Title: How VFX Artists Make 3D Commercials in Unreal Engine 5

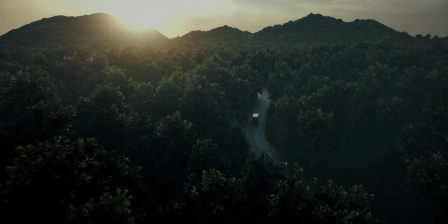Hey guys, today I'm gonna show you how I make cinematic commercials using Unreal Engine 5.
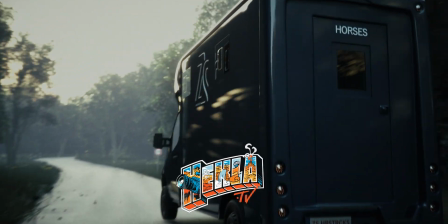Special thanks to HeklaTV for the project, it was a lot of fun to create. We'll break it down in six main steps. First is the ID and the reference.
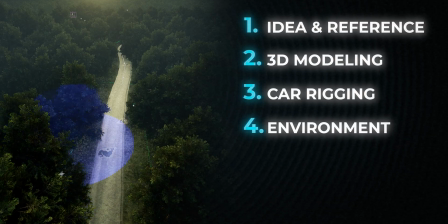Building the 3D model, rigging the car, setting up the environment and lighting, creating animations and camera angles, and finally the edit. I usually start with reference this could be photography,
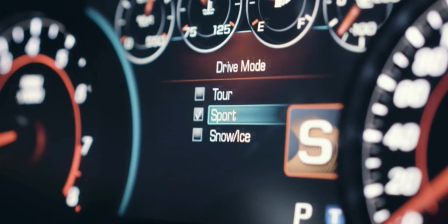concept art or in this case I even use my own projects as a reference for the visuals.
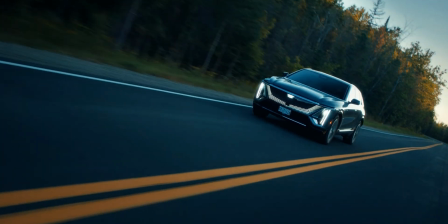You could also look at real footage from other commercials just to give you some inspiration for the look and feel of the scene.
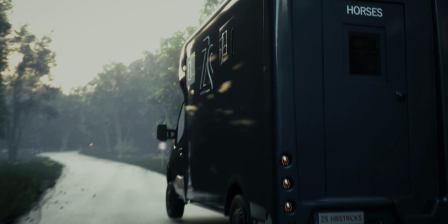The goal is to have the visual direction early on you'd be surprised how many details in the reference shots help you out. Once I have the direction I map out the 3d model from scratch. I took as many pictures as possible from the real truck.
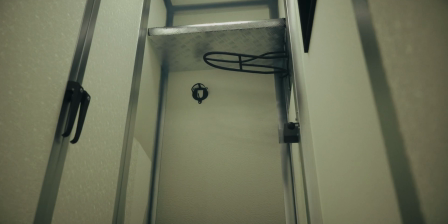For this one both exterior and interior needed to be as detailed as possible because in the final scenes I will get really close with the camera.
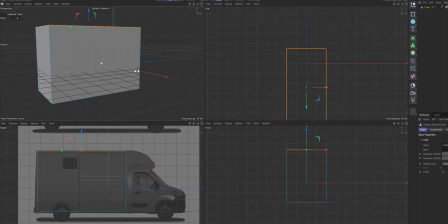I always start with basic shapes and then refine it more and more.
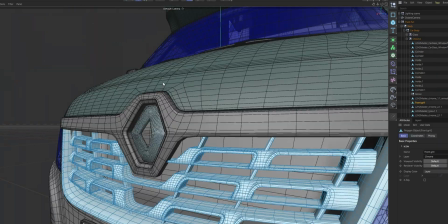Even the smallest details that nobody is gonna notice it really adds up when you see the final image.
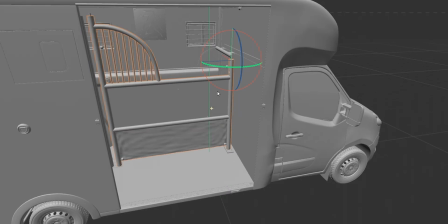Then I made sure all the moving parts are in the correct orientation for the animation later on.
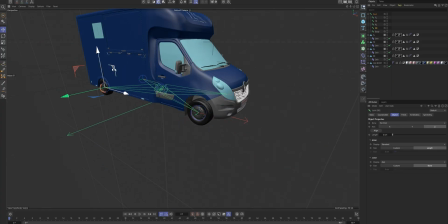Next is rigging. Rigging is essential for vehicles because we have wheels, suspension, steering, all these parts need to have the right motion in place. Otherwise it will look fake and stiff and that's not what we want.
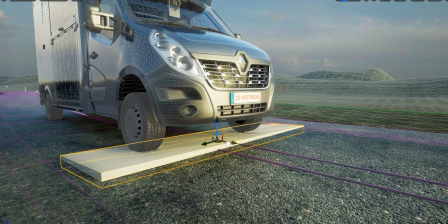With a proper rig you can make it feel so dynamic and believable. For this I used a handy plugin from Post Processed.
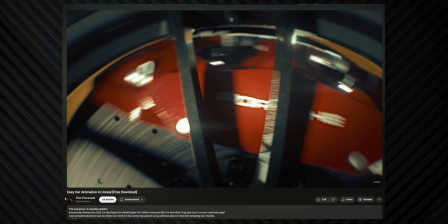He has some really good tutorials on that so I will leave it down in the description. Now the environment.
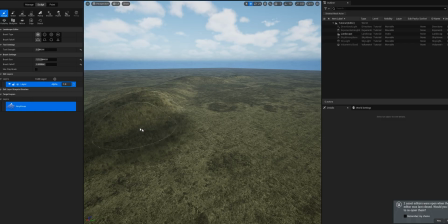This is where everything will start to come alive. First I block out the main landscape that will be visible on camera.
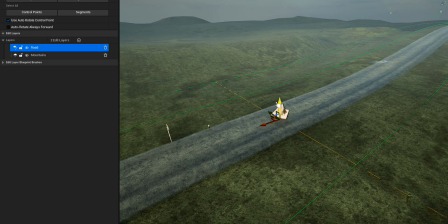Then for the road I used the spline tool to make all the turns and then I added the road mesh on the spline.
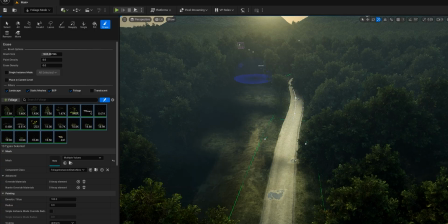Then I used the foliage tool to paint all the trees on top of the landscape along with some grass and even flowers.
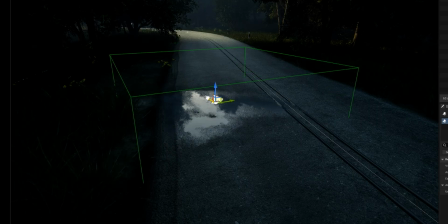I also added some rocks and puddles on the road just for that extra detail and for the reflections.
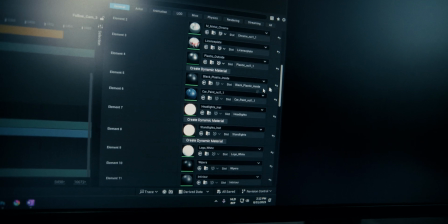After that I made sure I applied all the textures onto the 3D models as you can see here.
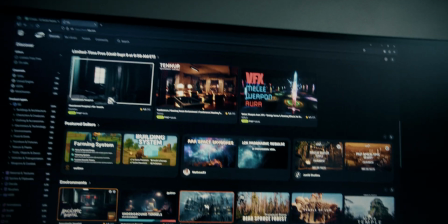I used FAB's library for all my assets and even CGTrader for some 3D objects. And that's what I used for all my projects. Lighting changes everything so I played around a lot just to get the desired look I wanted.
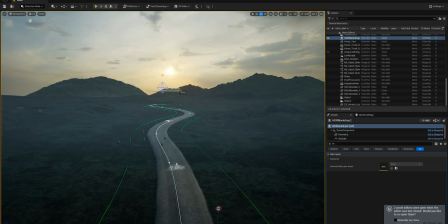I added a simple 360 HGRI and there we go.
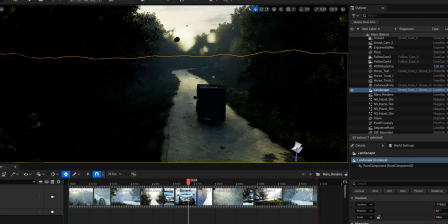Light rays, fog, atmosphere, all these things add so much more to your scene.
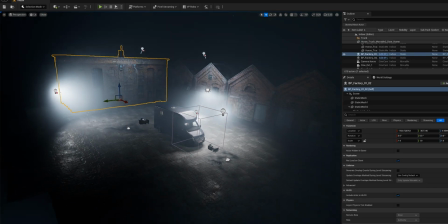I also added a second environment with some buildings just so we have some variation in the final edit. With the environment ready it's time for animations and digital cameras.
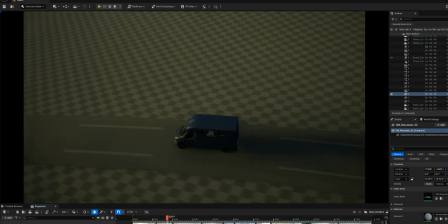I use Unreal's sequencer to choreograph every shot just like a movie set.
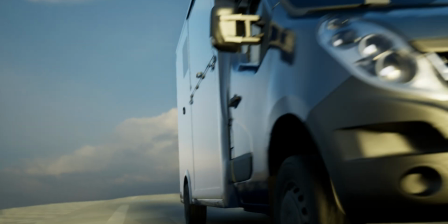Wide establishing shots, close-ups, tracking shots.
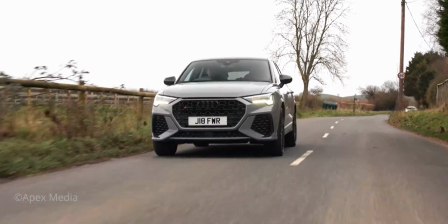Here I also look at real-life footage just to see all the imperfections a real camera gives you. We attach the rig on a rail controlled by a spline. Then after that we can move the cameras around to get the angle we needed.
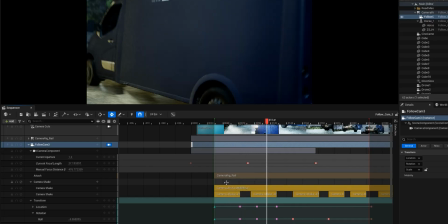I also add digital camera shake and jitters just to have that real-life look. I rendered out all the shots and lumen just because it's so much faster and no need to wait for those long render times.
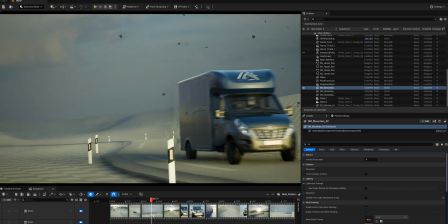When working with tight deadlines, Unreal Engine 5 is the way to go for projects like this.
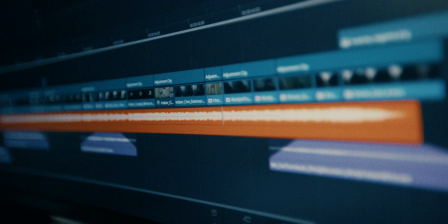Finally I bring everything over into DaVinci Resolve for the final grading, sound effects and the pacing of the edit.
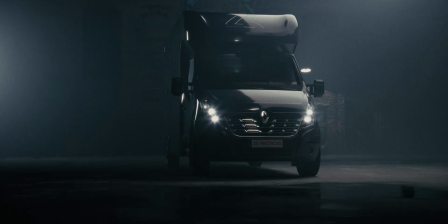This is what transforms the RAW renders into a really polished commercial. And here is the final edit.